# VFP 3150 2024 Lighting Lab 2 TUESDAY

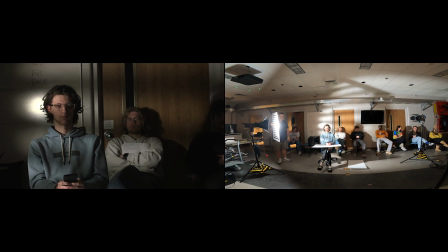(53:43)
Which can create a shadow both on the back wall and on Ethan. I can try to just keep it a little hard with this position of this light.
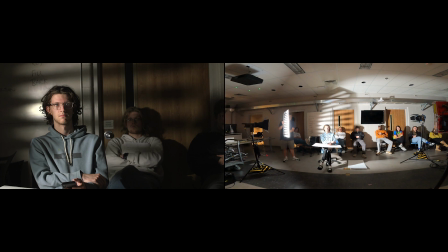(53:52)
Right, and the further away I get from the light, the more distinct that pattern will become.
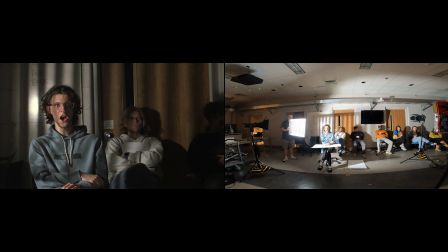(53:58)
It could go this way, now he's in jail. It could be this way, now he's a private detective in his office.
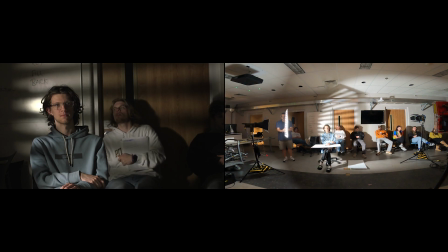(54:04)
Right? You can angle it, you can tilt it. Right? So anything that basically creates shadows
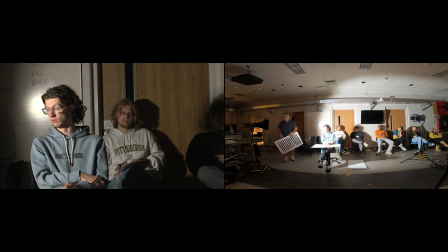(54:15)
is called modifying the light, and is part of what shaping is.
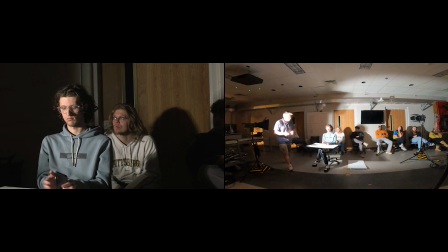(54:23)
Questions? Okay, so what we're going to do next week is we are going to set up,
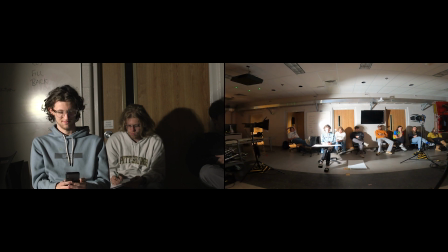(54:32)
we're going to do a complete lighting setup, which will eventually turn into low-key lighting. It's going to be a sinister kind of thing by the time we get finished with it. And we're going to go through every 6 of these steps, and we're going to apply every one of them to a lighting setup so we see how they can work together in concert.
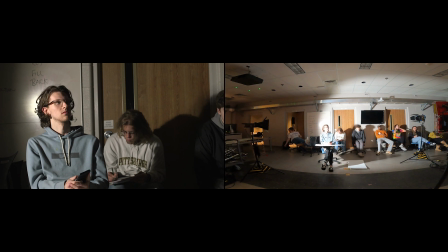(54:52)
Make sense? Yep. All right, let's call it a day.
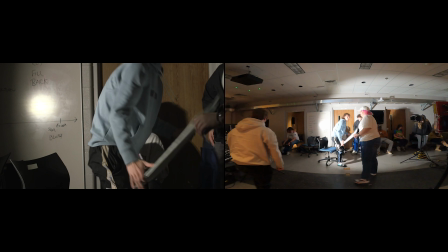(55:01)
You want to turn off the light, please? Yeah. Please, thank you.
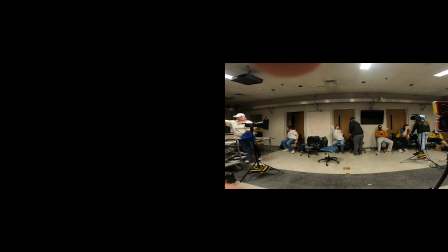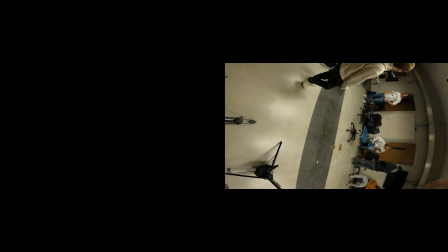(55:15)
Yeah, between the podium and the
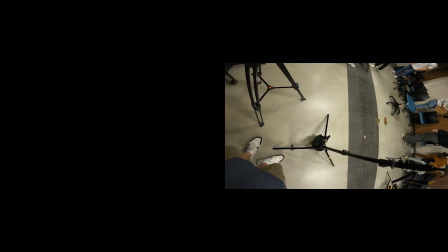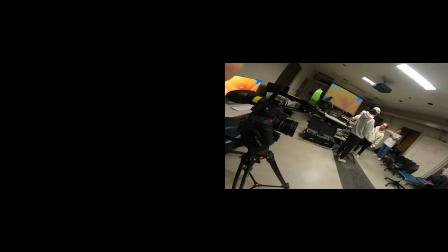(55:22)
You see what I'm saying? Yeah, I got lightheaded for a second because the light Alright. came back on. Ah. So I was like, I'm just gonna stand here for a second.